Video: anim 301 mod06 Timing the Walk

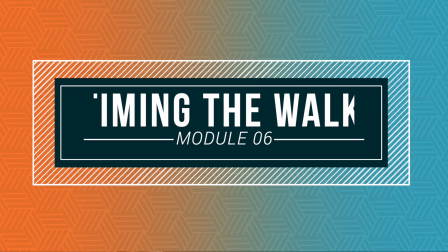[0:03]
With our loopable animation created,
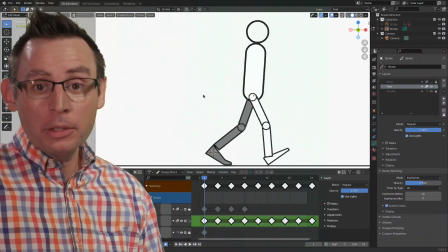[0:05]
we can now start looking at how to draw all of the in-betweens for each one of our animation frames.
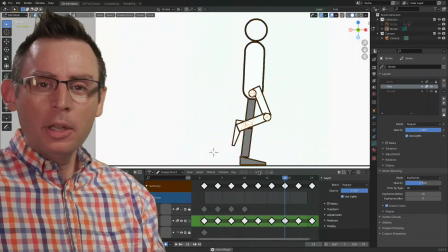[0:12]
This is what we have so far. It's looking pretty good. It's pretty choppy though, and that's to be expected.
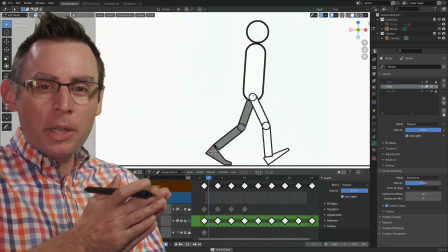[0:17]
We only have a handful of keyframes in here. So the goal is to be able to go in and have an animation frame on every single frame inside of our timeline.
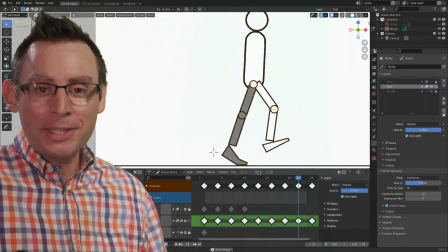[0:25]
So we have to interpolate and create all the in-betweens now. And the timing of these in-betweens is super important.
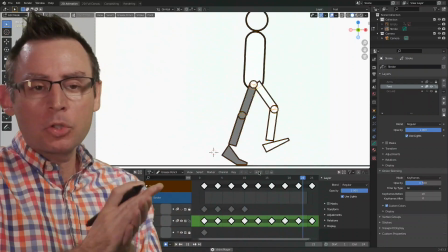[0:31]
Before we start going in and laying down some strokes and physically changing and creating some drawings,
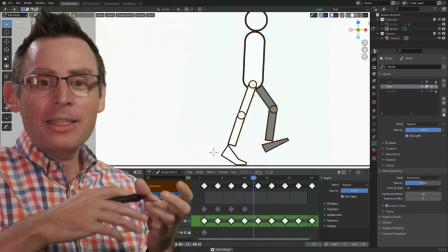[0:37]
let's remember where and when this object is going to be moving the slowest and the fastest.
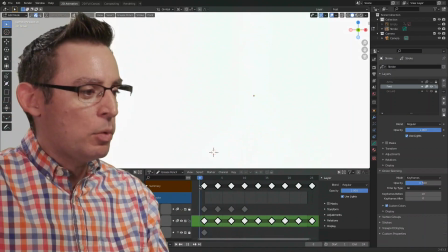[0:44]
Now, if we take a step back and look at the movement itself, we have a great compression here.
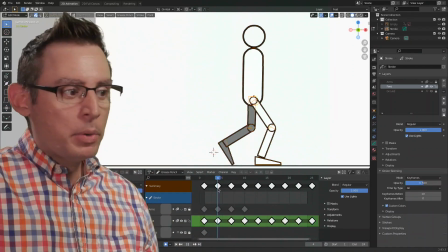[0:49]
So the spring gets compressed on the down pose, and then it goes up towards the peak.
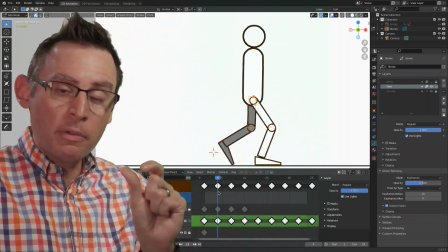[0:55]
So in every sense, on frame 4, this is the bottom of the trough, and this is the peak of the trough.
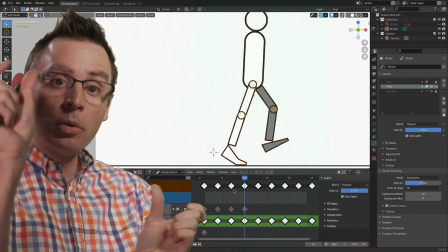[1:01]
At the bottom and at the top, our character is going to be moving the slowest, right?
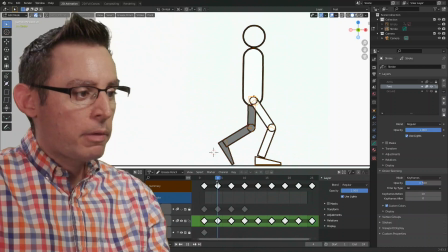[1:06]
So we want to make sure that we have some pretty tight spacing around
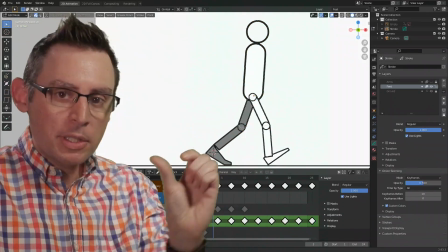[1:11]
frame 4 to facilitate the subtle little slowing,
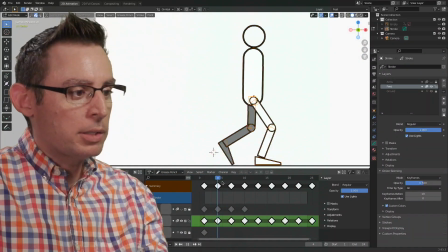[1:16]
if you will, of those areas, as well over here on frame 10.
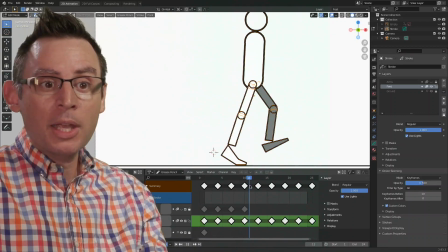[1:21]
It's going to start to slow down at frame 10 and then quickly go down into frame 13.
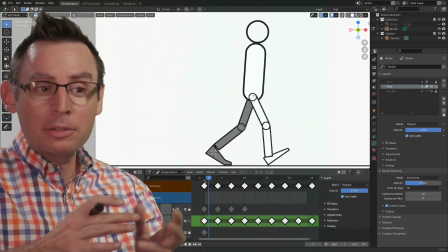[1:26]
Let's do this real fast. I'm not going to do it for the entire animation, mostly because the first half is identical to the second half, and I know that you can figure that out pretty fast.
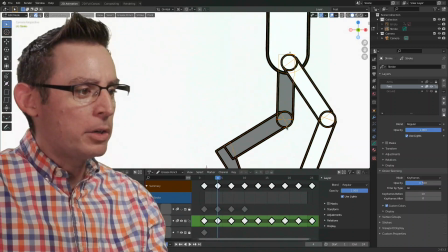[1:34]
Let's go ahead and do it real fast. I'm going to focus my energy and attention on this down pose.
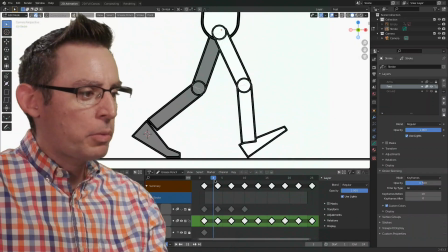[1:41]
Now, in here, I want to look at frame 3 and frame 5, okay? Let's look at the in-between frames on frame 3 and frame 5.
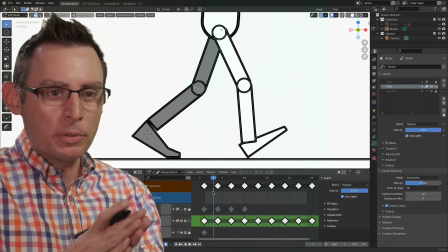[1:51]
These are kind of important frames for us, so they're almost like breakdown poses. These are secondary keyframes that really establish the timing.
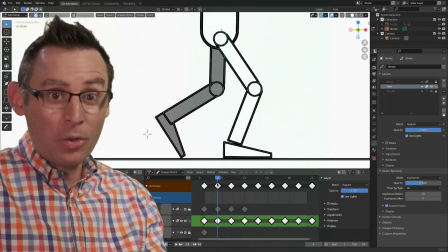[1:59]
Luckily, there's not a lot of in-betweens in between all of these keyframes, so we don't have a lot of work to do.
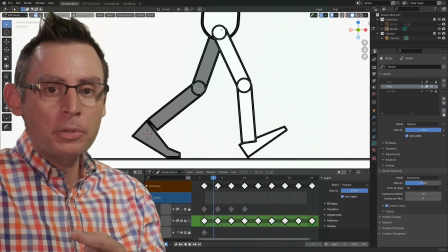[2:07]
But let's start looking at how we can pose the character to get the result that we're after.
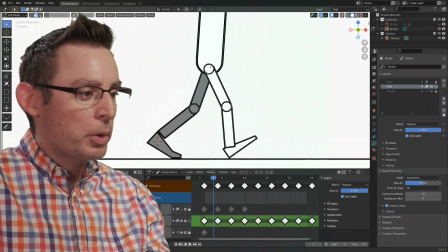[2:11]
I think I'm going to use the interpolation tool in this moment.
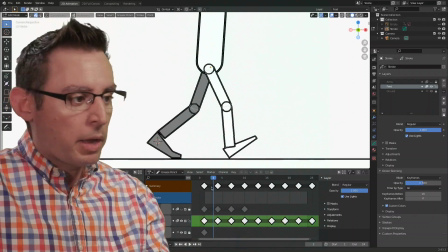[2:14]
The interpolation tool is a great way for us to very quickly start throwing down some frames. And as we've explored before, the first thing that we got to do is select the 2 keyframes that we want to interpolate between.
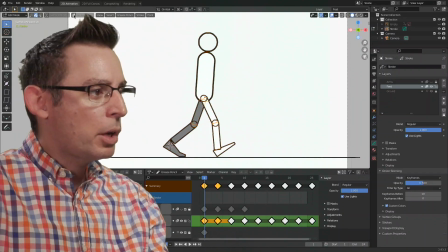[2:28]
Let's select the drawing. And now we're going to turn on the multi-frame editing tool, which allows us to see the target.
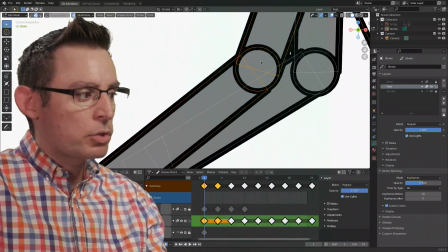[2:37]
So this is the selected ones are the drawings on frame 1, and the ones behind are the drawings on frame 4.
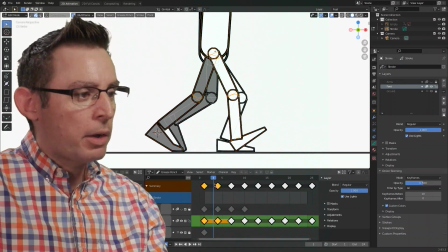[2:45]
And I want to figure out what frame 3 is going to look like.
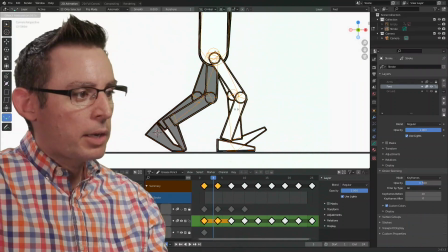[2:49]
So let's grab the interpolation tool and left click and drag and start to see where that spacing is going to go. Now you have to make some decisions here before you left click and mouse up. The interpolation tool is only going to give us this magical transformation while we're clicking and dragging.
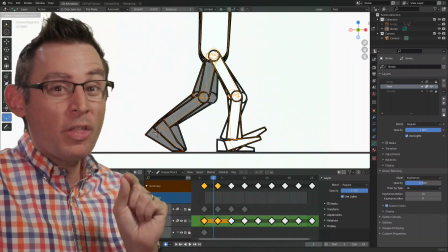[3:08]
And I'm focusing all of my energy and attention on the knee, specifically that gray knee.
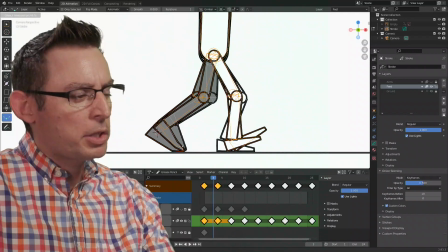[3:16]
And if I was to put the interpolation right here, the in-between,
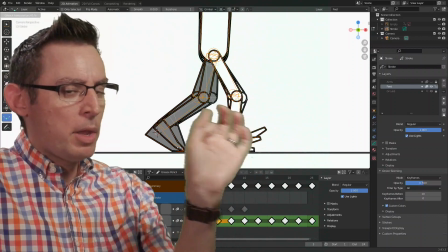[3:21]
evenly spaced between the first frame and the 4th frame, I'd get a real linear movement.
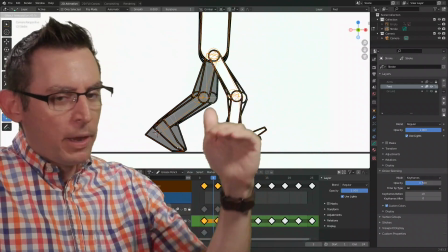[3:27]
To get that easing, to get the slowing effect as it goes into the trough of our animation curve,
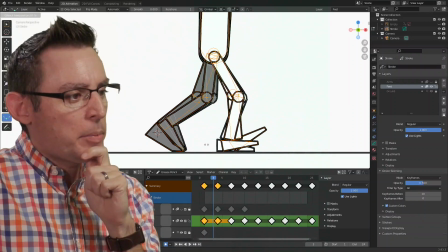[3:32]
I think I'm going to put the keyframe a little bit in here. Kind of an overlapping keyframe.
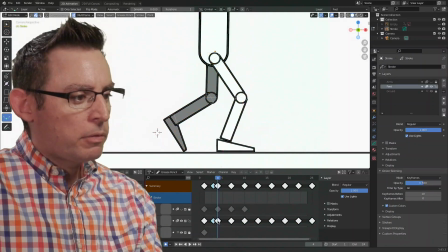[3:38]
Let's do the exact same thing between frames 4 and 7.
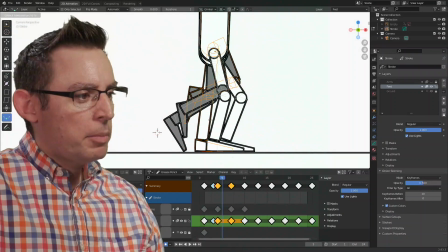[3:45]
Grab the interpolation tool, and now I'm just going to go forward a little bit. Right about in there. I'm looking at that gray knee, so maybe right about in there.
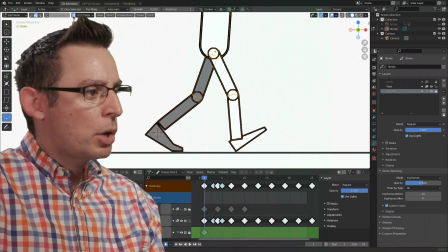[3:58]
All right, let's see what it looks like. Let's turn off multi-frame editing just so it's a little bit easier to see what's going on.